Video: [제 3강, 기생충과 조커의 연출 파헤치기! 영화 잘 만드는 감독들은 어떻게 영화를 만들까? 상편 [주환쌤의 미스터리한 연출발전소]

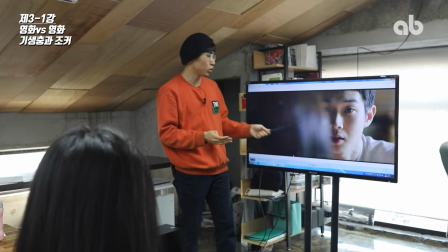[16:08]
그러니까 그것도 의미가 있는 거지 이것도 그거랑 비슷한 맥락의 장면이라고 생각하면
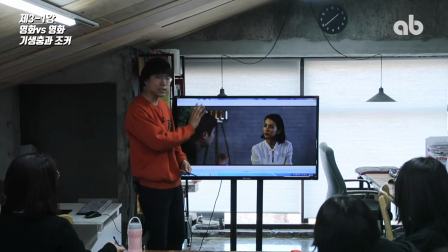[16:14]
되겠습니다 여기서도 뒤에 아들이 하나 더 있어요 완전 막내 아들 초등학생 같은 어린 아들이 있는데 그 아들이 컵스카우트인데 인디언을 되게 좋아해요 인디언 좋아가지고
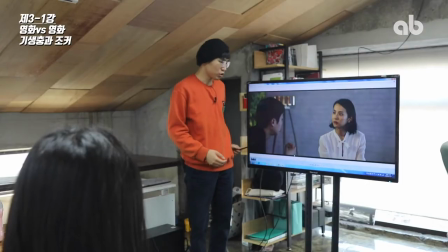[16:26]
막 이렇게 왔다 갔다 뛰어다니는데 여기 남자 주인공이 또 조유정님한테
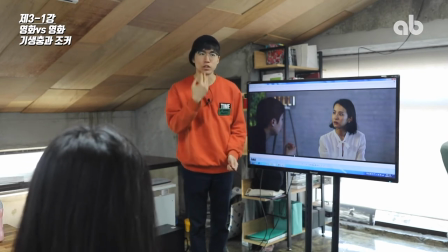[16:33]
컵스카우트와 인디언에 대한 그런 이야기를 해주는 이야기입니다.
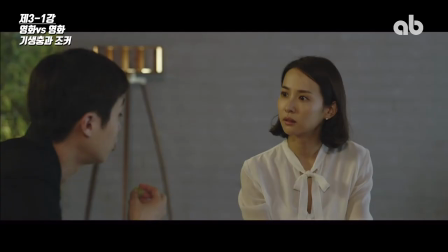[16:39]
그래서 또 야부리를 터는 거지, 입으로. 그렇기 때문에 또 측면으로 나오고 이 캐릭터는 이 캐릭터한테 속이는 게 없지.
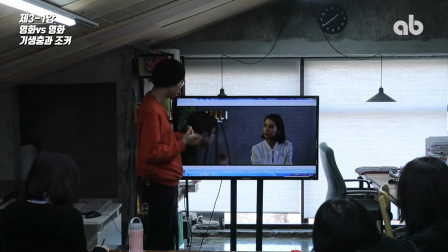[16:47]
그러니까 본인의 정보를 다 보여준 상태고 이쪽은 본인의 정보를 숨기는 상태고 그렇기
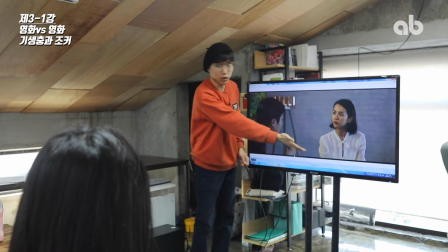[16:52]
때문에 이쪽은 약간 정면 가까운 측사로 나오고 심지어 몸은 완전 정면이지. 그다음에 여기는 측면 혹은 측후면으로 나오는 상태예요. 여기서도 마찬가지입니다.
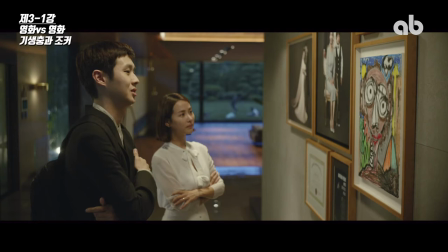[17:02]
그림을 아들이 심지어 그린 그림이래요. 무슨 장면이냐면 대단하다.
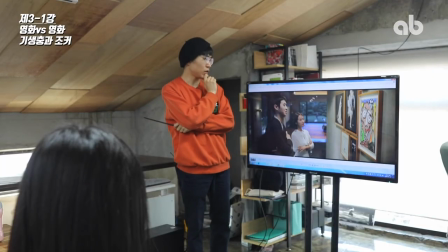[17:09]
느낌 있다. 침팬지를 그린 거죠? 하는데 아니요. 자화상이에요. 하는 씬이에요.
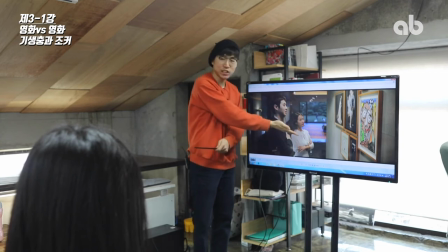[17:14]
이게 장면인데 여기서도 측사죠. 여기서도 또 야부리를 터는 거예요.
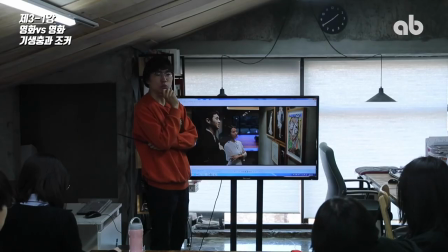[17:20]
자화상 하자마자 뭐라고 그러냐면 어른의 관점으로는 역시 이걸 설명을 할 수가 없는 이런 식의 말을 해요.
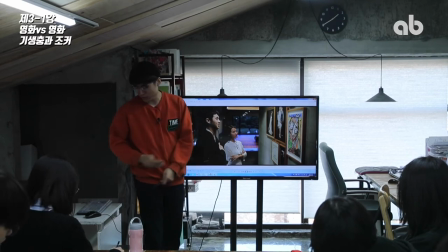[17:26]
그러니까 또 야부리를 터는 거지. 그러니까 계속 속이는 거야. 계속 측면으로 나오게 됩니다. 그래서 이렇게 측면과 정면 이 캐릭터 안에서 어떻게 어떤
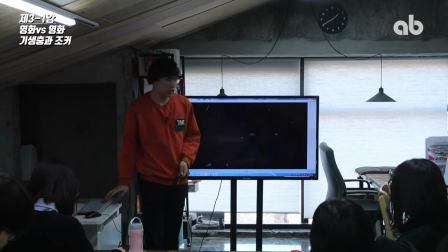[17:35]
호리젠탈 앵글을 쓰느냐에 따라가지고 되게 재밌는 그런 게 이제 나오죠.
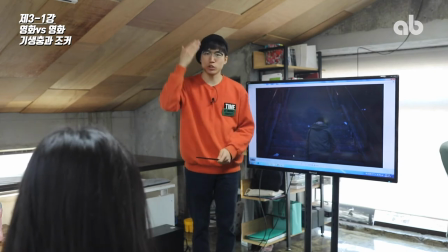[17:41]
그러면 아까 기생충의 남주 같은 경우는 저 집안에 들어갔을 때 계속 측면으로 나오고 아서는
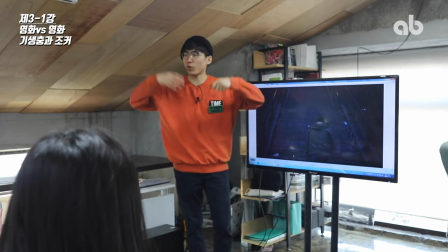[17:46]
중간에 이제 각성이라고 하지 조커로 각성하기 이전에는 어떤 장면이 많이 나오냐 후면이 많이 나와요.
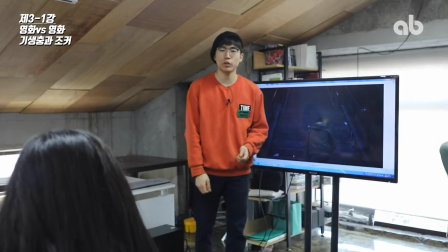[17:53]
뒷모습이 되게 많이 나옵니다. 예고편에도 나왔던 유명한 장면인데 뒷모습,
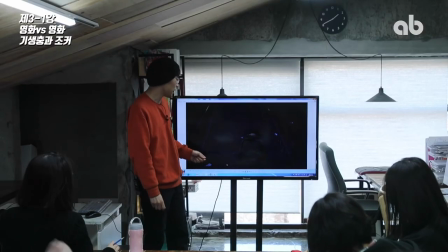[17:58]
그 신발끈 이렇게 묶는 뒷모습도 있고 이거는 계단을 오르는 씩인데 계단이 둘 다 공교롭게도
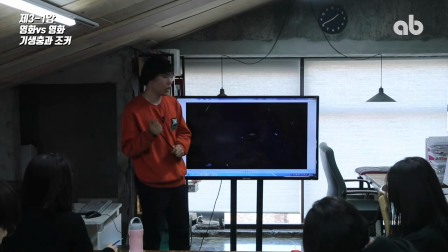[18:06]
기생충에도 계단이 되게 중요한 모티프로 나오고 조커에서도 되게 중요한 모티프로 나오는데 둘
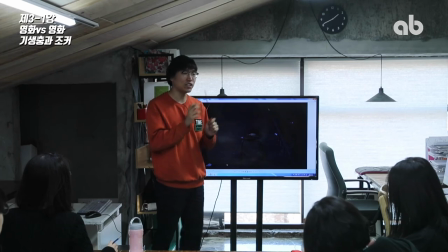[18:12]
다 계단을 비슷한 의미로 썼는데 약간 맥락이 조금씩 다릅니다.
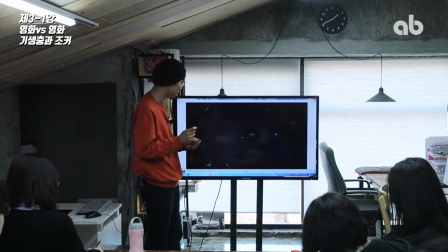[18:17]
그걸 한번 얘기해보고 흥미로울 것 같아서 한번 계단에 대한 얘기를 한번 해볼게요.
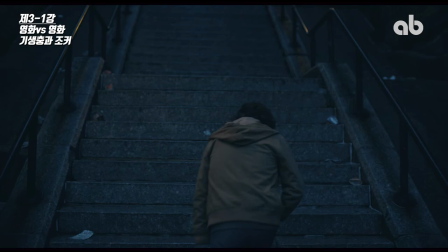[18:23]
여기서 이 계단을 굉장히 힘겹게 터벅터벅 오르는 모습이 있죠.
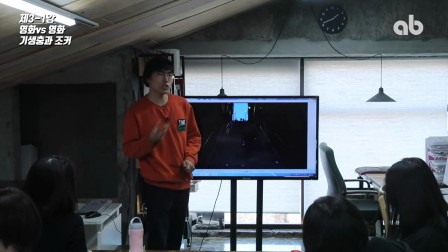[18:28]
요전에 했기 때문에 아마 생각이 났을 거예요. 이게 위에서 올려다 찍는 샷과 내려 찍는 샷의 차이를 얘기를 했었죠.
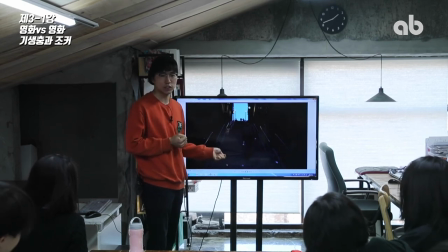[18:37]
지금 이 장면 보면 위에서 올려다 찍는 샷이죠. 그러면 아마 그런 의문을 제기할 수가 있어요. 캐릭터를 위에서 이렇게 올려다 찍었는데요? 그러면 이 캐릭터는 약간 위험 있는 상태인 거고 아니면 어떤 권력을 갖고 있는 상태인 거고 그런 뜻인 거?
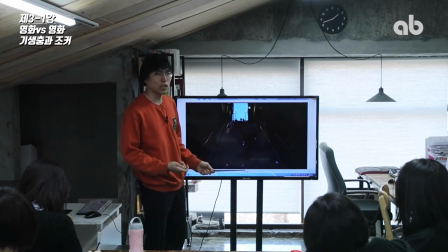[18:52]
근데 아니잖아요. 근데 왜 이런 앵글을 썼죠? 라고 했는데 근데 캐릭터를 위로 올려다 찍은 게 아니에요.
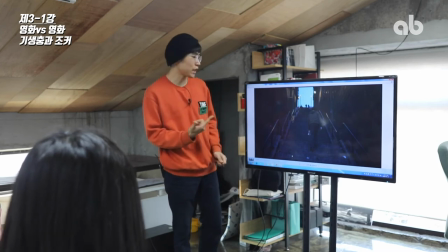[18:59]
캐릭터를 올려 찍은 게 아니라 계단을 올려 찍은 거예요. 계단을 올려 찍었기 때문에 캐릭터를 올려 찍은 것과 계단을 올려 찍은 건 달라요.
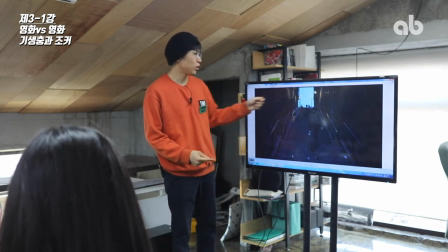[19:08]
이 캐릭터는 이 화면 안에서 어떤 위험을 가져가지고 카메라의 로우
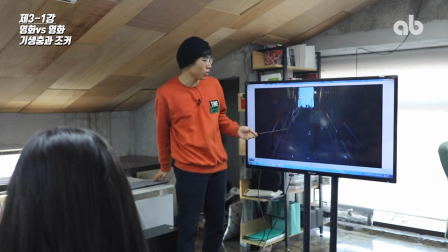[19:15]
앵글을 본인이 가져가는 게 아니라 로우 앵글을 가져간 건 계단이고 계단이 로우 앵글을 가져갔다는 건 되게 큰 이미지.
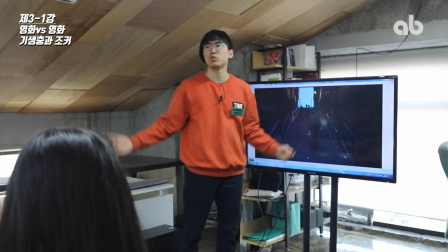[19:23]
왜냐면 이 캐릭터 앞에 있는 거대한 어떤 위협감을 주는 나를 가로막고 있는 힘겨운 벽 혹은 올라야
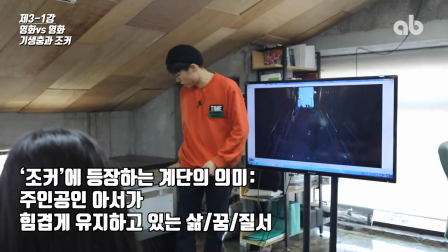[19:31]
되는 그런 힘겨운 삶 그런 것 같은 거니까 그 상태에서 터벅터벅 위로 올라가는 장면이고 뒷모습에다가 또 롱샷이니까 요전에 얘기했었죠.
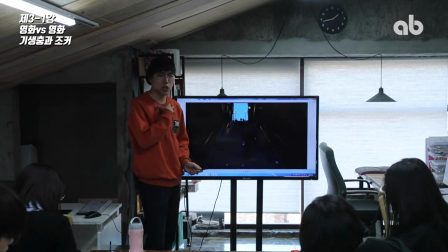[19:45]
뒷모습의 롱샷의 의미 되게 초라하고 그 다음에 괜찮아 괜찮아
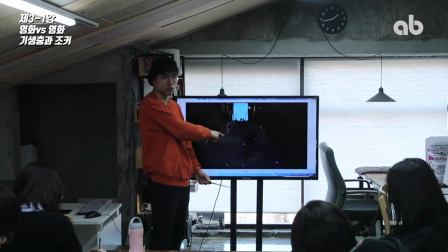[19:51]
관객한테는 자신의 그거를 드러내지 않지만 이 사람이 힘든 거 우리 이미 뻔히 알잖아 그쵸?
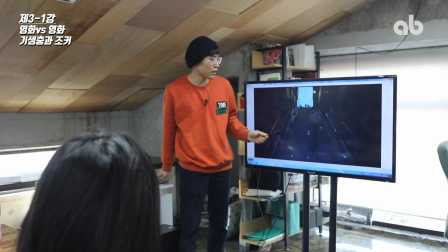[19:58]
계단이 이 이후에 되게 다르게 쓰이죠 그래서 나중에 나오면 여기서 이렇게 로우 앵글이지만 그
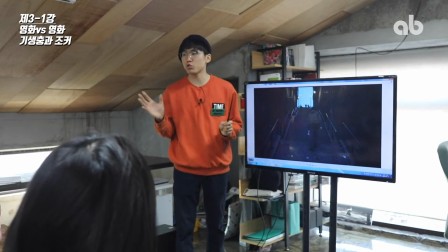[20:05]
다음 나중씬에 나오는 로우 앵글은 아예 달라요 이 다음에 나오는 계단에서의 로우 앵글은 계단을
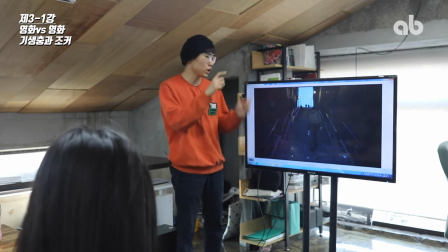[20:12]
로우 앵글로 찍는 게 아니라 캐릭터를 중심으로 놓고서 캐릭터를 향해서 로우 앵글로 찍어요 어떻게 차이가
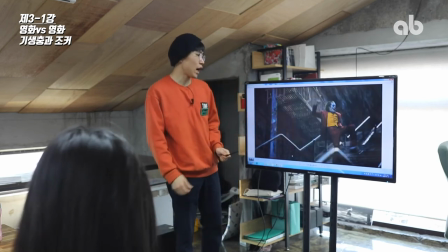[20:18]
있는지 보여줄게 자 이 다음에 조커로 각성을 해가지고 이제 날뛰는 춤을 추는
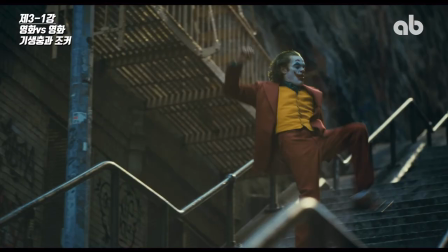[20:25]
조커의 모습입니다. 아까랑 각도가 다르죠. 계단을 정면에서 이렇게 올려다 찍었으면 이거는 계단을 이렇게 측사로 놓고서 조커를 찍었죠. 이건 계단이 중요한 게 아니라 조커가 중요하다는 거예요.
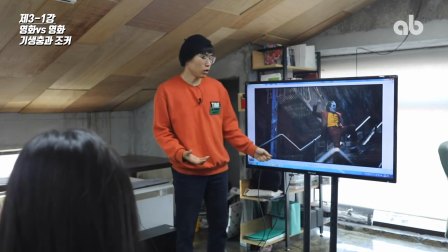[20:37]
이 상태가 이제 무슨 상태냐면은 본인이 내 주변에
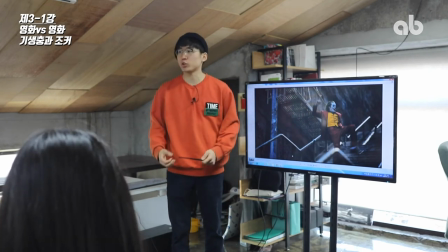[20:44]
있던 거는 다 거짓이었고 내 삶은 이제 의미가 없고 그래서 자신의 삶을 확 내려놓고
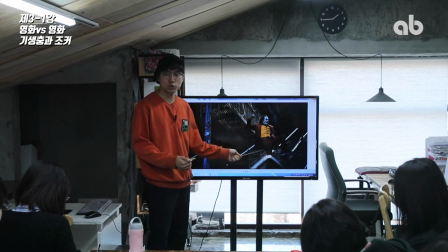[20:51]
이후에 방송국 토크쇼에 나가기 위해서 가는 길에 계단에서 춤을 추는 장면인데 토크쇼에서 본인 총을 가지고 가서 그걸로 본인 총을 사용해서
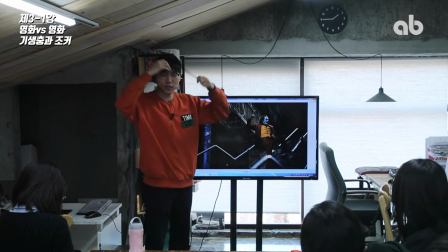[21:07]
생을 마감하려는 계획을 갖고 본인 생활을 다 내려놨으니까 홀가분한 상태에 나의 삶은 내가 내 주체적으로 내 소나기 안에 가지고 온 상태인 거야. 그런 식으로. 그래서 이 캐릭터의 어떤 상황이랑 이런 거는 비참하지만 캐릭터의
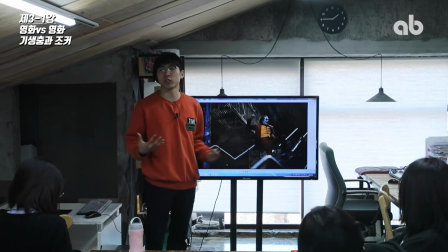[21:25]
어떤 심리적인 상태로 봤을 때는 굉장히 고향돼 있고 위축돼 있지 않은 그런 상태인 거야.
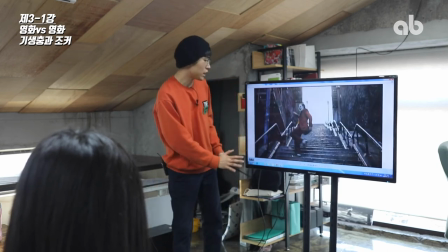[21:31]
그래서 이렇게 위에서 찍은 거고 정면에서 했을 때에도 계단을 중심 계단은 지금 보조로
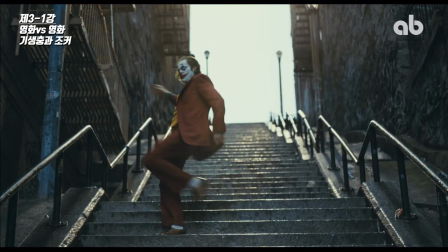[21:39]
들어가고 여기 조커를 향해서 로우 앵글로 이렇게 올려가지고 찍고 있죠. 여기에서의 로우 앵글과 아까 뒤에서 봤던 로우 앵글은 확연히 느낌이 차이가 나죠.
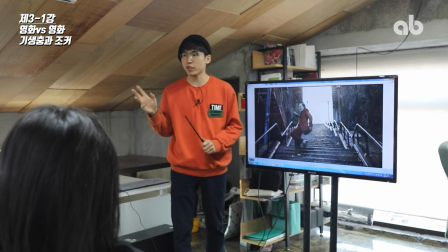[21:50]
로우 앵글의 대상이 되는 것이 배경이냐 캐릭터냐 거기에서 똑같은 앵글이지만 거기서 또 갈리게 되는 거인 거죠.
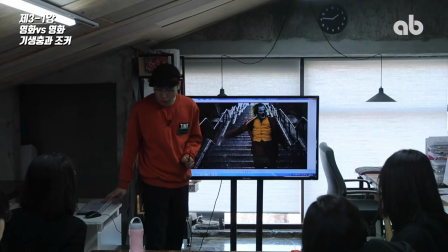[21:58]
여기서도 조커를 향해서 로우 앵글로 쏘고 있고 여기서는 사실은 앵글이 사이사이에 되게 많아요. 인서트로 들어가는 위에서 내려다 찍는 샷도 있는데 거의 다 로우 앵글로 채웠어요. 그 말은 이 캐릭터의 지금 현재 심리 상태와 위치를 말해주는 거인 거죠.
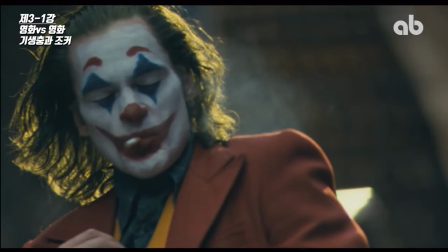[22:15]
클로즈업으로 찍을 때도 이렇게 약간 로우 앵글로 찍습니다. 클로즈업으로 찍는다는 거는 아까 말했다시피 감정 2배 단계.
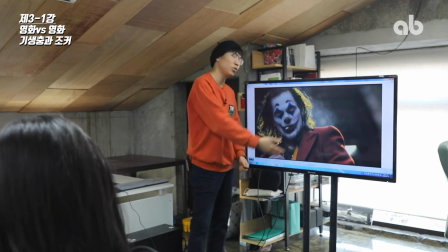[22:21]
그러니까 이제 이 상태 이쯤 되면 여기가 음악도 그렇고 와킨 피닉스의 연기도 그렇고 굉장히 이게
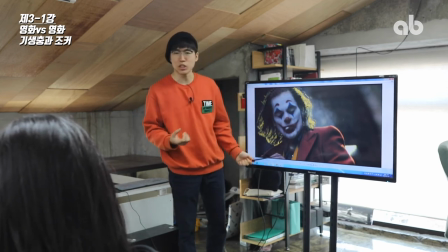[22:30]
엄청 진하고 되게 진하고 뜨거운 장면이기 때문에 이쯤 이렇게 클로즈업을 한번 딱 보여주는 순간 클로즈업으로 된다는 건 무슨 뜻이야?
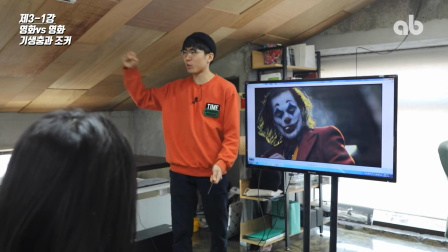[22:39]
감정 이패라고 감독이 이렇게 관객 머리채 잡고 앞에다가 이렇게 놓는 거거든.
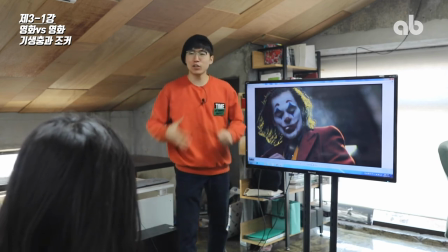[22:44]
그러니까 여기에서 관객이 한껏 여기서 같이 취하게 돼요.
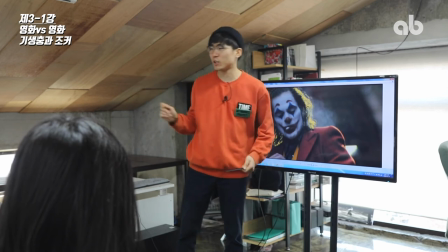[22:48]
클로즈업 들어가가지고 여기서 이제 담배를 이제 여기서 미성년자한테 그런 말 쓰면 그렇지만 진짜 맛깔나게 피면서 하면 하고
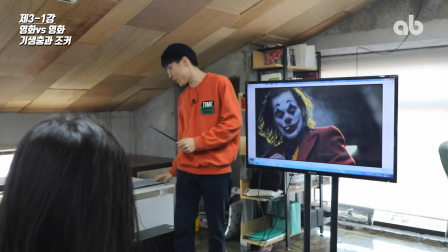[22:56]
이제 관객들도 같이 취해가지고 와 하는 할 때 여기서 약간 좀 살짝 소강 상태를 만듭니다.
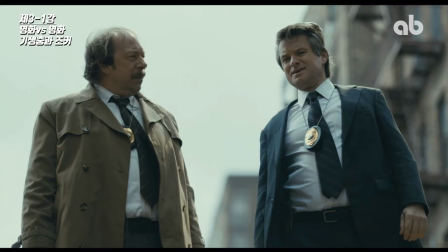[23:04]
어떻게 하느냐. 위에서 경찰관 둘이 보고 있어요. 이 이전에 무슨 짓을 했냐면 자기 친구를 죽였어요.
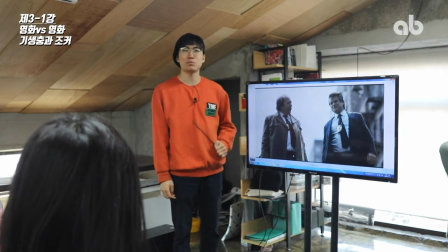[23:10]
친구라기보다는 자기한테 좀 나쁘게 한 동료를 죽였어요.
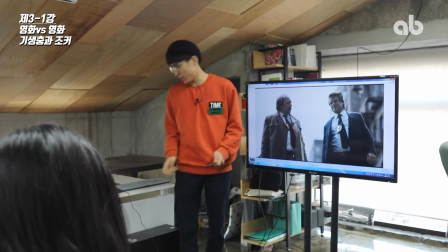[23:14]
그래가지고 그 신고를 받고서 경찰 둘이 딱 나타났는데 여기서는 굉장히 뜨겁게
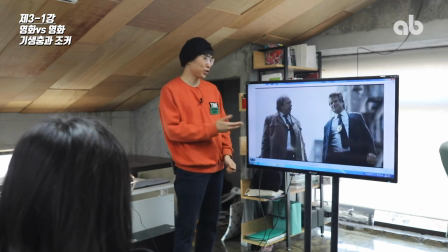[23:22]
클로즈업을 이렇게 입을 시켜놓고 여기서 딱 소강상태로 경찰관 둘을 보여주니까 장면이 아까 말했던 강약의 법칙.
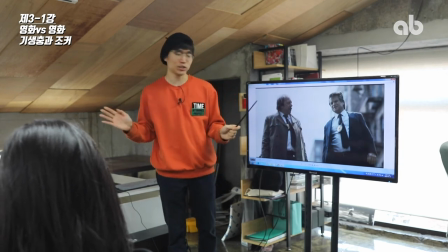[23:29]
확 풀리게 되죠. 어떤 소강상태로 딱 들어오게 되는 거예요. 그러면 되게 차가워지죠, 장면이.
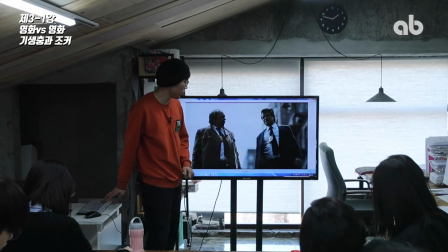[23:35]
쟤 뭐야? 하고 있는 거지. 경찰관들이 그 다음에 롱샷으로 쭉 뺍니다.
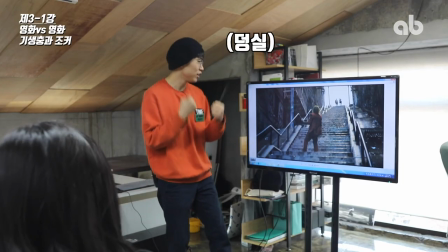[23:40]
여기서는 조커는 계속 춤추고 있어요. 계속 이렇게. 계속 춤추고 있는데 위에서 부릅니다.
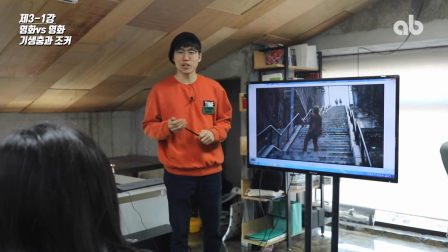[23:46]
막 조사해야 될 거 있다고.